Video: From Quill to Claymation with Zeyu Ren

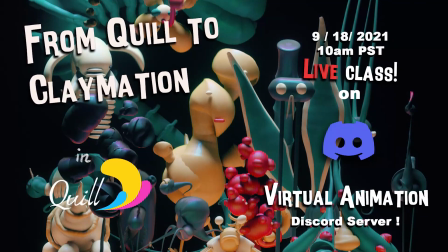Hi everyone, welcome to the workshop. So I'm gonna talk about a little bit about myself.
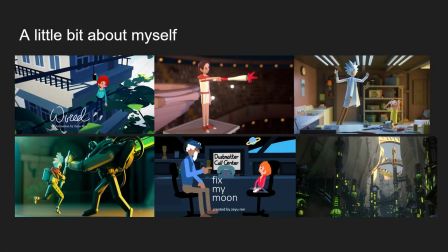So I made a lot of VR animation, and some of them are in VR. You can see like Wired in Quest right now, and also some of them are outside of VR. It's actually in traditional 3D workflow,
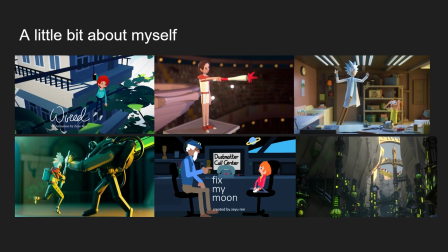and there are just a lot of storytelling, like infinity of possibilities that you can do in there. And I love League of Legends, so I create some like fun films for them, and many of them actually I collaborate with Riot to just produce something for them.
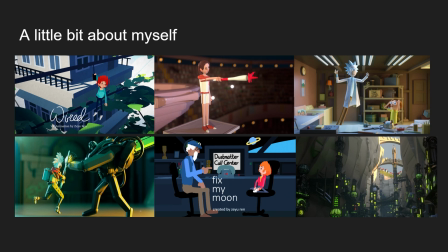So this is something really exciting, and I want just to bring this to you, like how to work, from Quill to any 3D program of your choice. And the workflow is the same, and I'm gonna just tell you about the Scene 40.
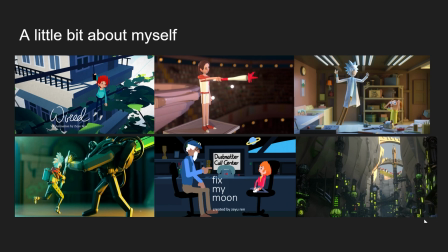How do you set up that workflow? And this is something I want to talk about.
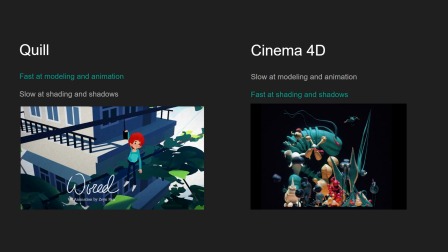Is there are comparative advantage of both softwares. Excuse me. So Quill is very fast at modeling and animation, and it's just there's so many tools. You can puppeteer your character, and there are, like, if you want to create
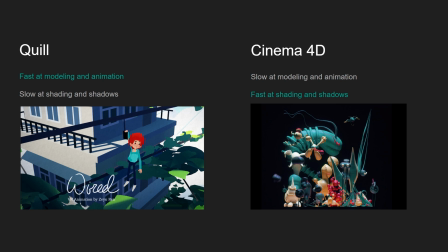wings, you can easily create that with your hand gestures. But it's very slow at shading and shadows. If you look at this scene, you can see those shadows are actually very hard to create.
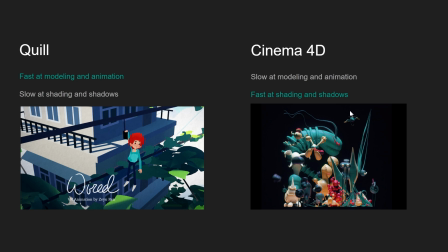You're not like painting this side of the cube. You basically create another side of the building and paint it. And this is actually very time consuming. And also you need to know very deeply about the painting.
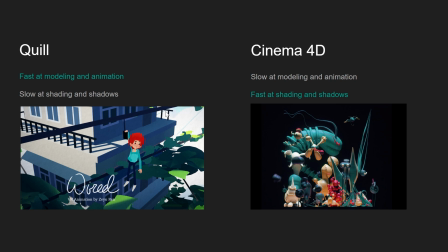Like say this shadow, it needs to reflect the skylight. That's why it's painted bluer and also lighter. And also this part of the shadow is greener because it has to reflect the leaves.
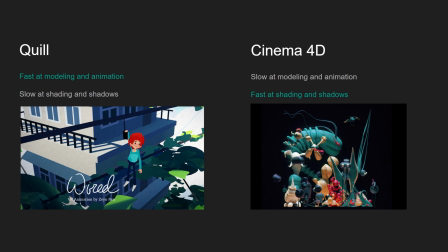So all of those you have to take account into making this scene to make it feel realistic. But it's really just super time consuming. And on the other hand, Cinema 40 is very slow at modeling and animation,
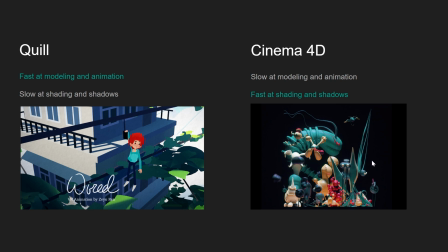and all those organic forms is actually super hard to rig and also animate. But it's actually very fast at shading and shadow. So you just put a lights on, and all this thing is actually one light source above the characters, and you can move that light anywhere you want.
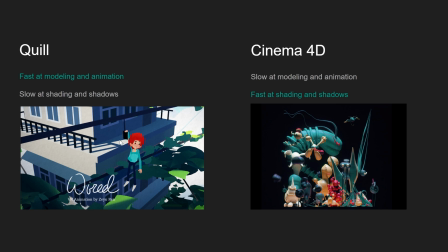So it's dynamic. Unlike this Quill scene, it's actually really hard for the sun to move to the noon and move to the afternoon, and without you having to really you have to really change the scene to frame by frame lighting.
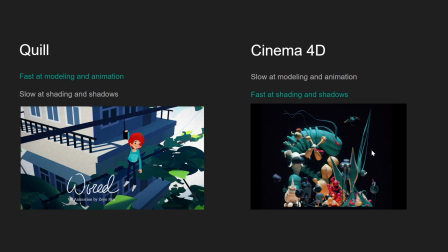Yeah, every shadow is faked. So what if we can combine both workflow,
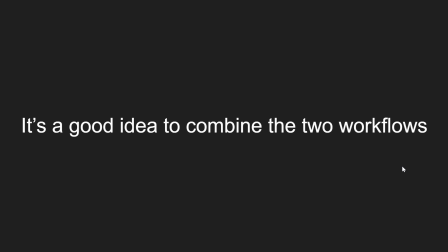and it's super easy to model and animate, and also super easy to render.
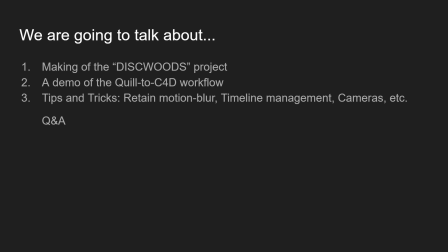So this is what we're gonna talk about today. The first part, I'm gonna show you the making of the Disc Ooze project, which is on the cover. You might see that, and I'm gonna show you the behind the scenes, the working files, and to let you know what it looked like behind the scene.
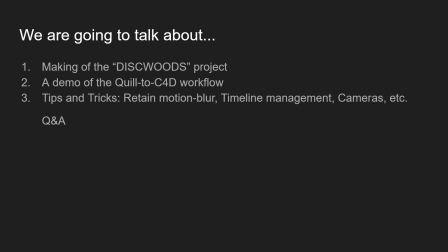And then I'm gonna give you a demo of the Quill to Cinema 40 workflow. So how to just start the first stroke in Quill and then just animate it and export it and import it and the whole thing. And also the tips and tricks.
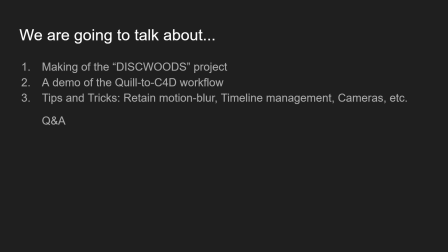And those are the things that's more advanced, and that's something I also discovered through the workflow, and I think it's just so worth sharing, like retaining motion blur, timeline management, and also cameras, etc.
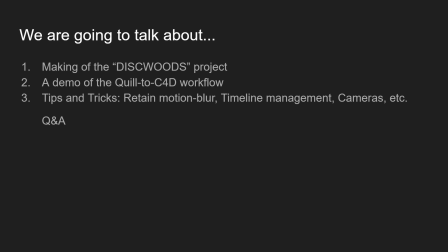And depending how much time I'm gonna have, I'm gonna just keep talking about the tips and tricks. And also there's Q&A. Just ask me any questions if you have any. And now let's go to the demo.